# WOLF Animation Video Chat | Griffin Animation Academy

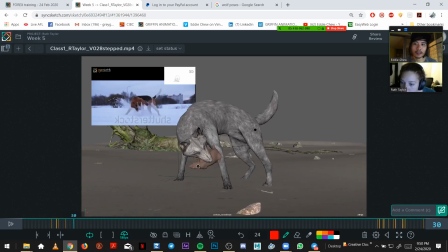16:50 Yeah, I was thinking about this pose, and even though I like it, I always think, I wonder if it's too cat-like.
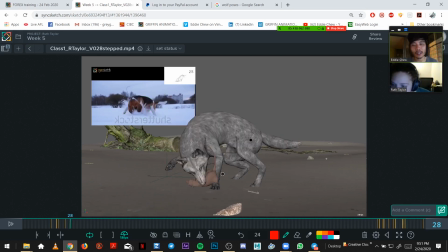17:07 Like if it's all the limbs are on the ground, I always thought like you have the paw up here, which is nice. Maybe if that would be up here at, or even like starting to come up there.
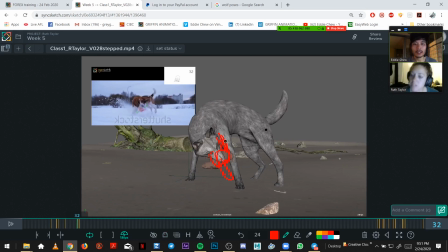17:28 Yeah, I was just thinking about it. That's all.
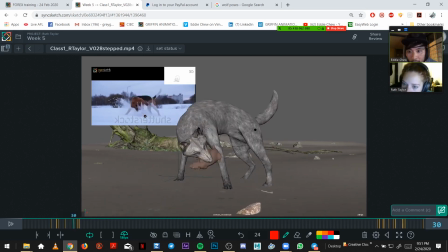17:43 I think in the reference, it's hard to tell in a reference, but
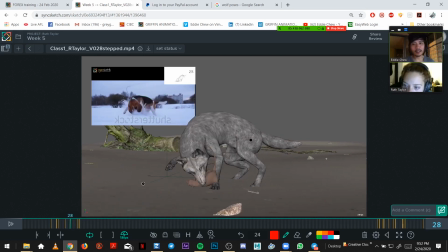18:01 yeah, I guess when you're adding in those extra poses, this paw can come up earlier as the body or come over.
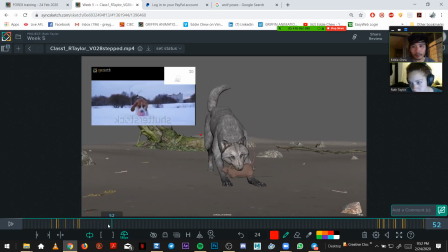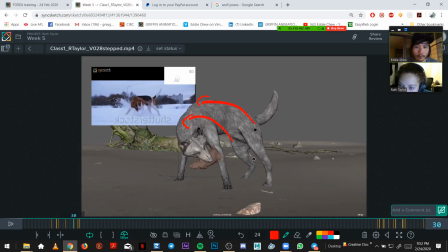Yeah, and even like I can see the back legs. So maybe the other leg is still just coming off the ground, and then this one comes up too.
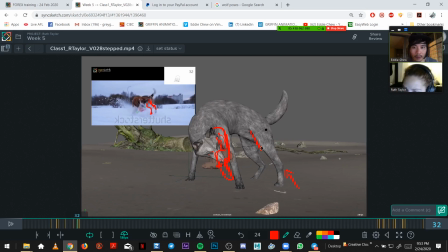Just starts to come up. And then just slightly
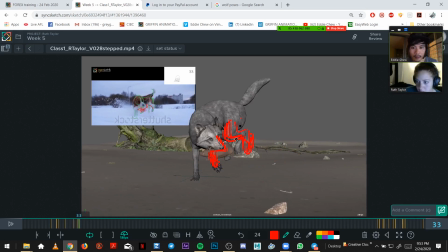slightly less tucked in this other leg, I think.
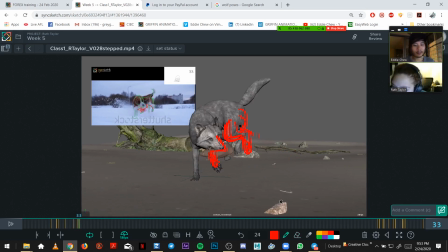19:33 Still kind of just to make it feel like they're not all tucking in at the same time. Okay. Even though it's like, still like one step pose, but I like to feel that in the pose.
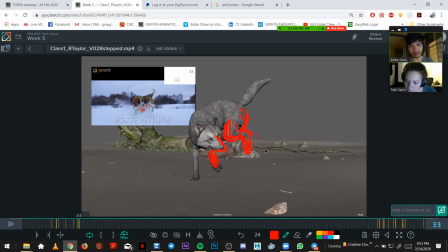19:51 Mm-hmm. If you know what I mean.
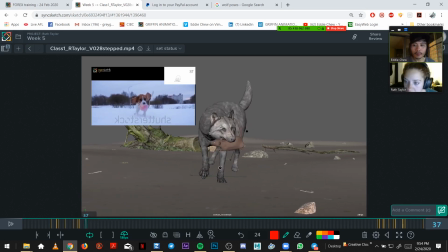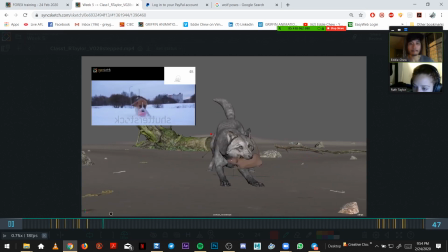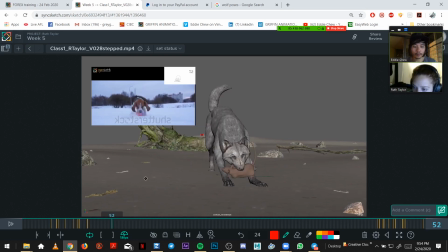work on this shape a bit.